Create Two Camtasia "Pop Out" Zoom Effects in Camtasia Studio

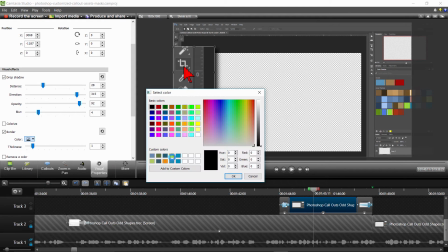I'll select a color from my custom colors palette. If you would like to have consistent colors across all your videos, you will save yourself a lot of time by creating your own custom color palette. I have a training video on how to do this, which is linked at the end of this video and also in the description below.
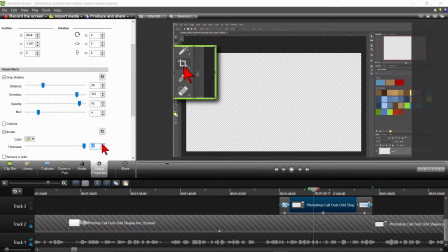I'll select my green and I'm going to increase the border a bit. There, the first pop-out zoom effect has been completed.
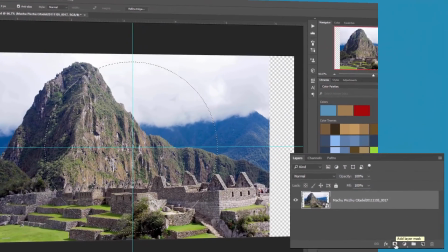The second Camtasia popout zoom effect builds on how we created the first popout effect.
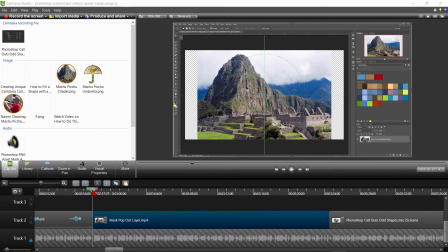As you can see here, instead of scrubbing a section of the video as I did previously and copying it, I have actually split the video on both sides of the area I want the popout effect.
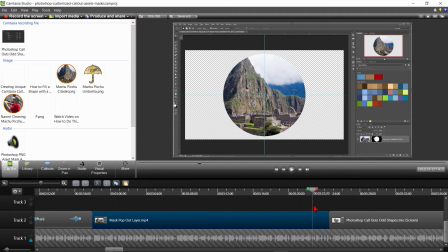The reason for this is because I will be working on both tracks instead of only one.
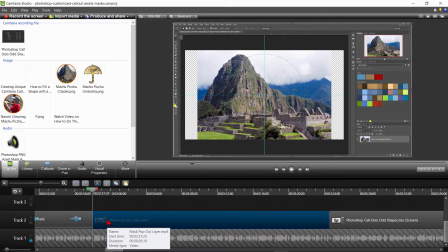I'll put my playhead at the beginning of the split track, select it, and then press Ctrl and C or Command and C to copy it.
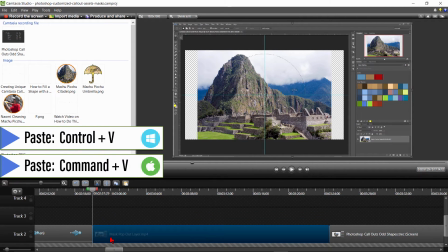Then I'll press Ctrl and V or Command and V to paste it right above on track 3.
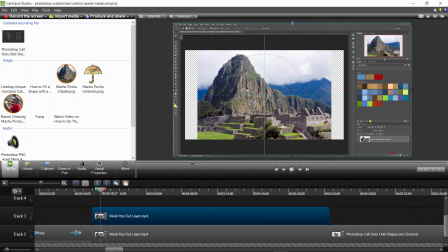Now I'll crop the top track by holding down the Alt or Option key and
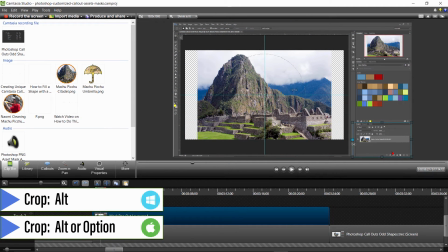crop the layers panel area that I want to use for the pop-out zoom effect.
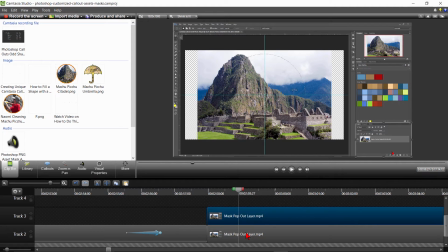Once I have done that, I am going to set my keyframes for both layers. I'll do this by selecting both sections of track 2 and track 3, then press Z at the beginning for the start keyframes and shorten each of these down to 25 milliseconds.
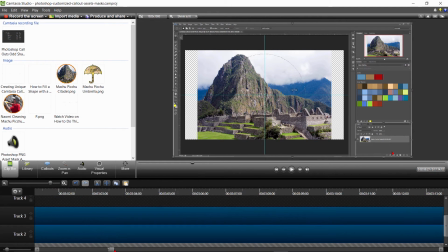I'll move over to the end of the section and press Z for the end keyframes.
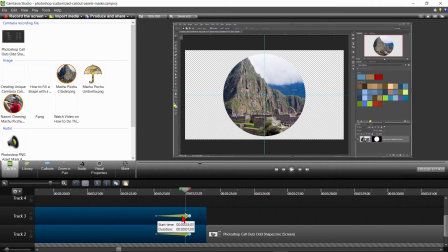These I'll keep at 1 second. Now I want to do this a little bit different here because I want to expand the pop-out zoom effect at a little bit slower rate than only 1 second. 1 second is usually the initial default speed of an animation.
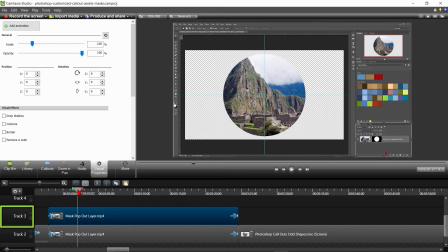Making sure only my track 3 section is selected, I'll add an animation keyframe by clicking on the Add Animation button in the visual property. I'll now expand this to 1.5 seconds and move it over until it connects with the first keyframe.
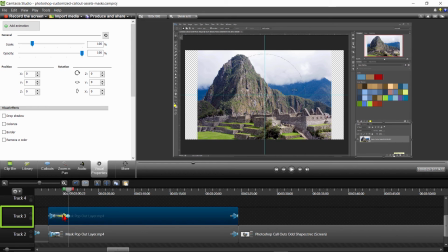I'll place my playhead over the animation and expand my pop-out zoom to where I want it and move it out a little for the shadow and border I will be adding in just a minute. Now I want to add a bit of animation to the bottom track.
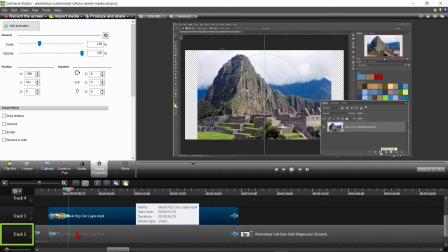I'll move my playhead directly over the last keyframe I set to make sure track 2's keyframe animation will line up.
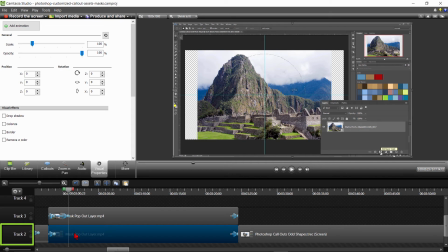I'll click on the track 2 section to make sure it's the only one highlighted and click on the Add Animation button. Then I'll expand the beginning of that keyframe so it connects with the first one.
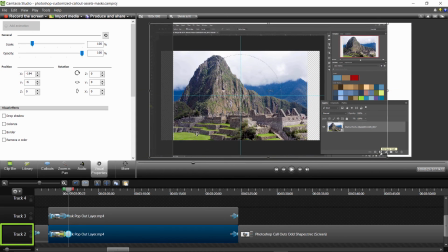Now I want to move track 2 over to the left a little and crop it slightly.
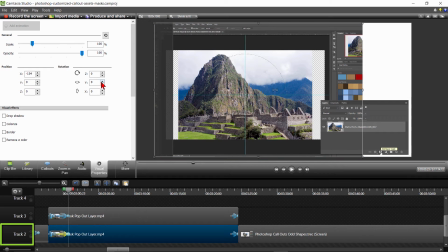I'll then rotate it a little using the Y arrows in the Visual Properties section.
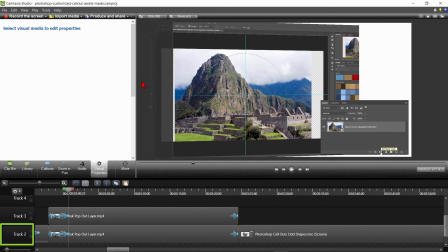Then I am going to adjust the size so the view zooms in closer.
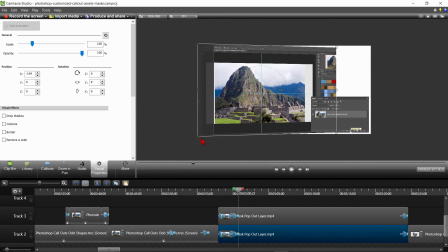This makes it easier to see what is happening in the main area of Photoshop as I demonstrate what to do in the Layer Panel section, which is currently the pop-out zoom effect in Camtasia on the top track 3.
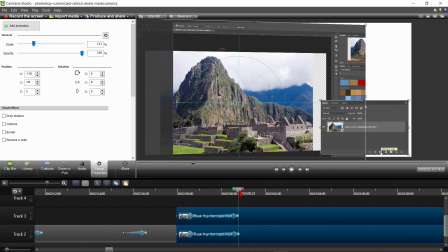Now what I want to do is make sure both sections are highlighted and put my playhead at the end of the keyframe.
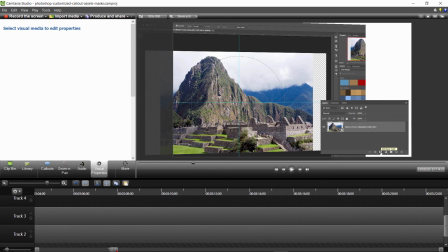I'll press S to split both sections. I'll move the playhead to the end of the section right before the keyframes start.
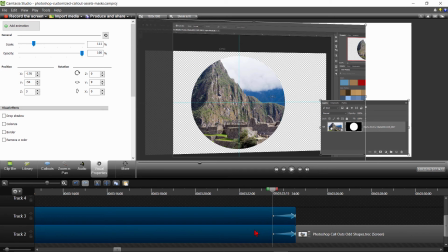Highlight both tracks and then press S to split both sections. Now I'll make sure only my top track is highlighted and add a drop shadow from the visual effects section, adjusting as appropriate.
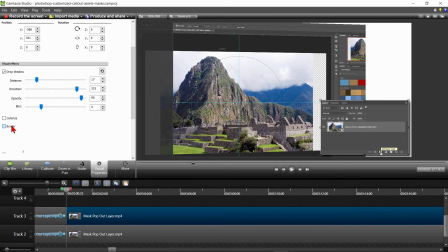I'll also click on the border and select the color I want.
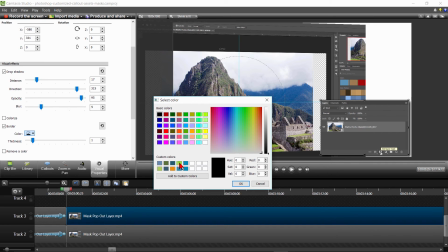Remember, I have a link at the end of the video on how to create your own custom color palette in Camtasia.
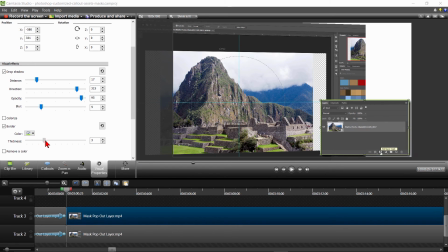Once I've selected the color, I'll adjust the width of the border. Now it's time to add a visual effect to the bottom track. I'll make sure it's the only one highlighted and add a drop shadow and adjust it.
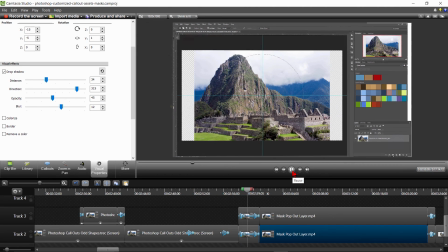Let's do a quick test to see how it looks. Terrific!
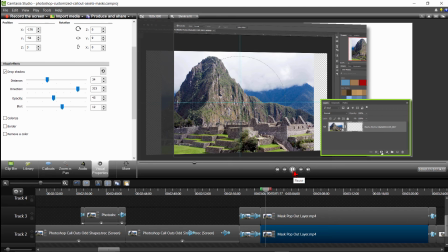It really pops out the layers panel section where I wanted to concentrate on in my Photoshop training video. This allows the person watching the video to be able to easily see the layers section and the main section of Photoshop to see what is happening while we work in the layers panel.
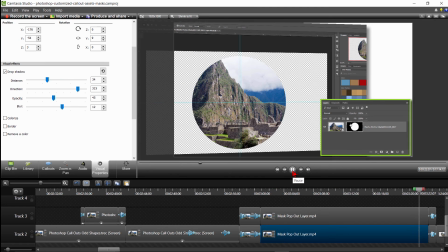Let's move it to the end and test to see how that looks. Excellent!